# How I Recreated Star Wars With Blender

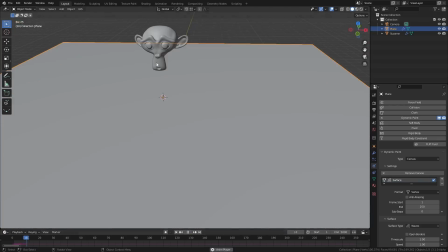(8:14)
Then I'm going to use a tool called Dynamic Paint to add some ripples in the water whenever it touches the landing gear as it emerges. Now adding this much geometry to a plane will really increase the memory usage when it comes to render time,
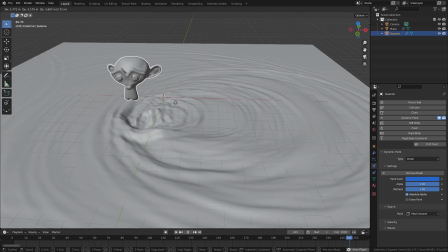(8:27)
but luckily these RTX 3090s that I've got have a massive VRAM allocation of 24GB each,
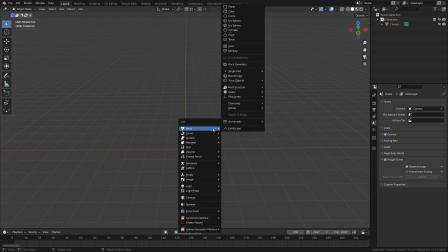(8:34)
so that hopefully shouldn't be an issue. Now for the falling streams of water that are coming out of the X-Wing, I'm going to need a workaround too.
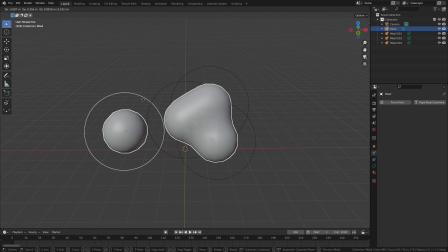(8:43)
Blender has something in it called metabolls which are basically spheres that merge together when they get close.
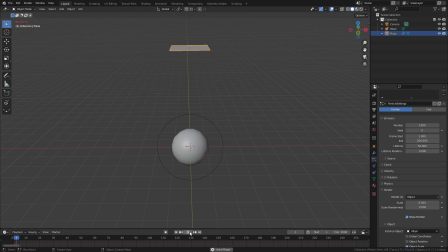(8:49)
I'm going to add a particle system to the X-Wing so that some random particles spew out as it comes out of the water and I'm going to use it to emit metabolls.
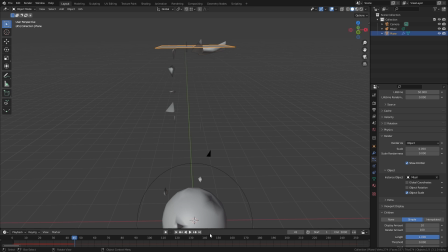(8:57)
They should cling together and if I give them a kind of glass water material hopefully it should look kind of like a stream of disturbed water. Okay so I've got about two full days left to work on this project. I still need a model of Yoda, I still need to put claws them, I still need to animate them, and I need to render out about four shots that he's in. And I was just about to go on camera to say that I'm having a real nightmare finding good models of Yoda when I remembered a Corridor Digital video from a few months ago where they said this.
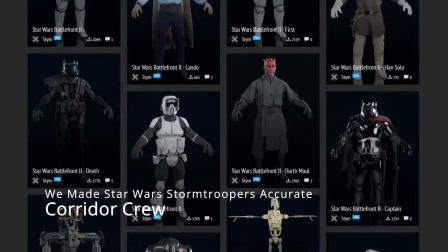(9:26) All the models for the Star Wars universe from Star Wars Battlefront 2 are online and available for download for free.
Hmm, what do you know? They were right.
You just have to click on buttons that in Russian and you don't necessarily know what you're agreeing to but it's worth it.
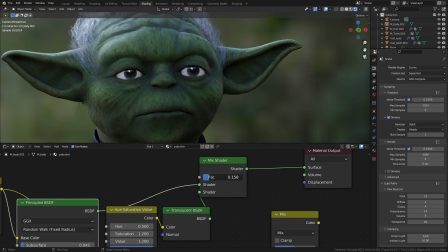(9:46)
Okay so this model of Yoda was obviously made for a video game so it's going to take quite a lot of work to get it up to production quality that I'm happy with. I've spent about half a day so far just tweaking and repainting the textures and materials
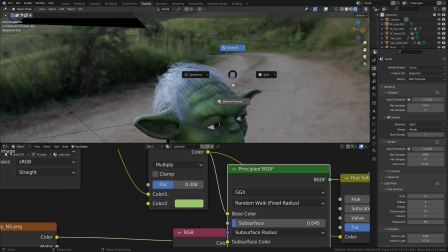(10:00)
to get it looking a little bit more like the old-school puppet but it still needs some more work. The hair system here are just hair cards.
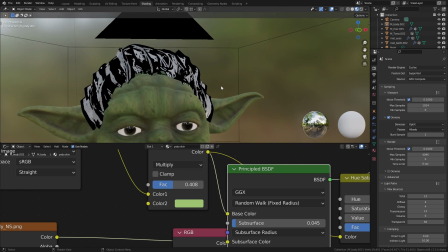(10:07)
These are really common in games it's basically just a bunch of pictures of hairs with transparent backgrounds.
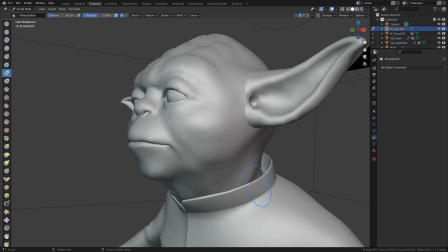(10:13)
I'm going to replace that hair with an actual particle system and I'm going to sculpt on top of the model to try and get as close to the puppet as I possibly can.
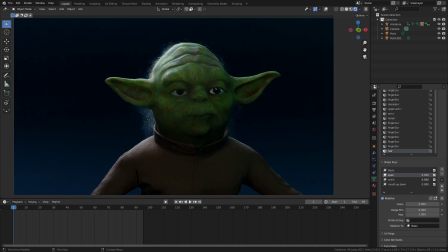(10:22)
Then I'm going to go in and I'm going to add some basic shape keys so I can add some little animations to Yoda's face without having to make a whole facial bone rake.
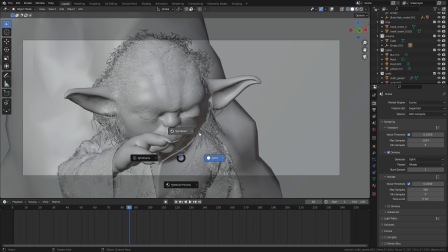(10:35)
I've also added a cloak to Yoda, a marvelous designer, and I've given that hair particle system to replace some of the loose threats.
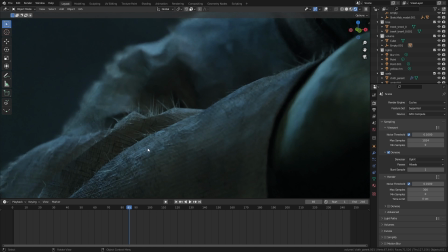(10:42)
I'm really impressed with how well Blender and the optics rendering can handle this scene.
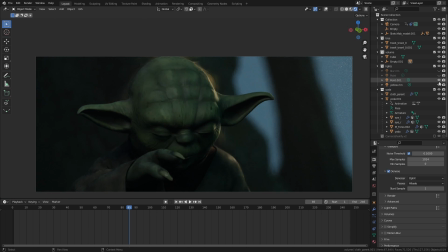(10:47)
There's 200,000 child particles just on the robe, never mind on Yoda himself,
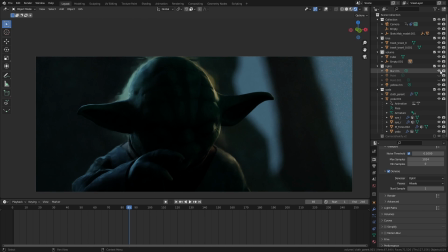(10:52)
and it's rendering out in under 20 seconds per frame which is fabulous.
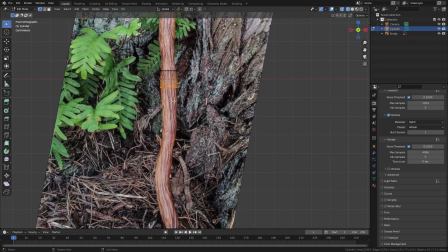(11:00)
Okay so right at the last minute I've just noticed that in one of these shots you can see Yoda's cane which I don't have.
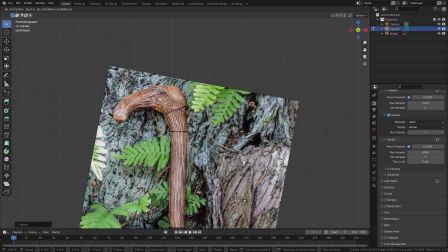(11:06)
So I'm just going to quickly model out one of those and I'm going to stick it his hand.
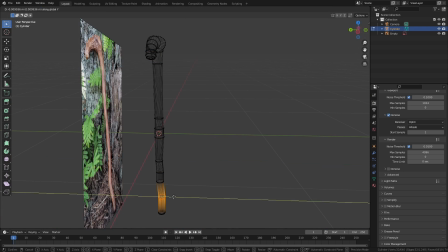(11:10)
To make it actually look like he's holding the cane I'm going to move the pivot point of the object down to its base and we're going to add something called a
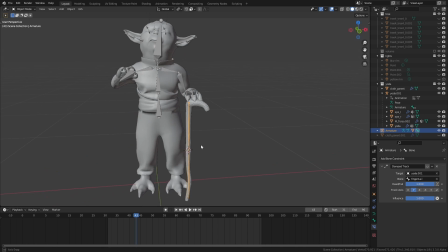(11:17)
damp track constraint which basically means that whenever the hand moves around the top of the cane should follow it while the bottom will stay in place like it's jammed into the ground. Okay so with all that work done I think we're finished. Here's a scene from Star Wars made by one dude in a week.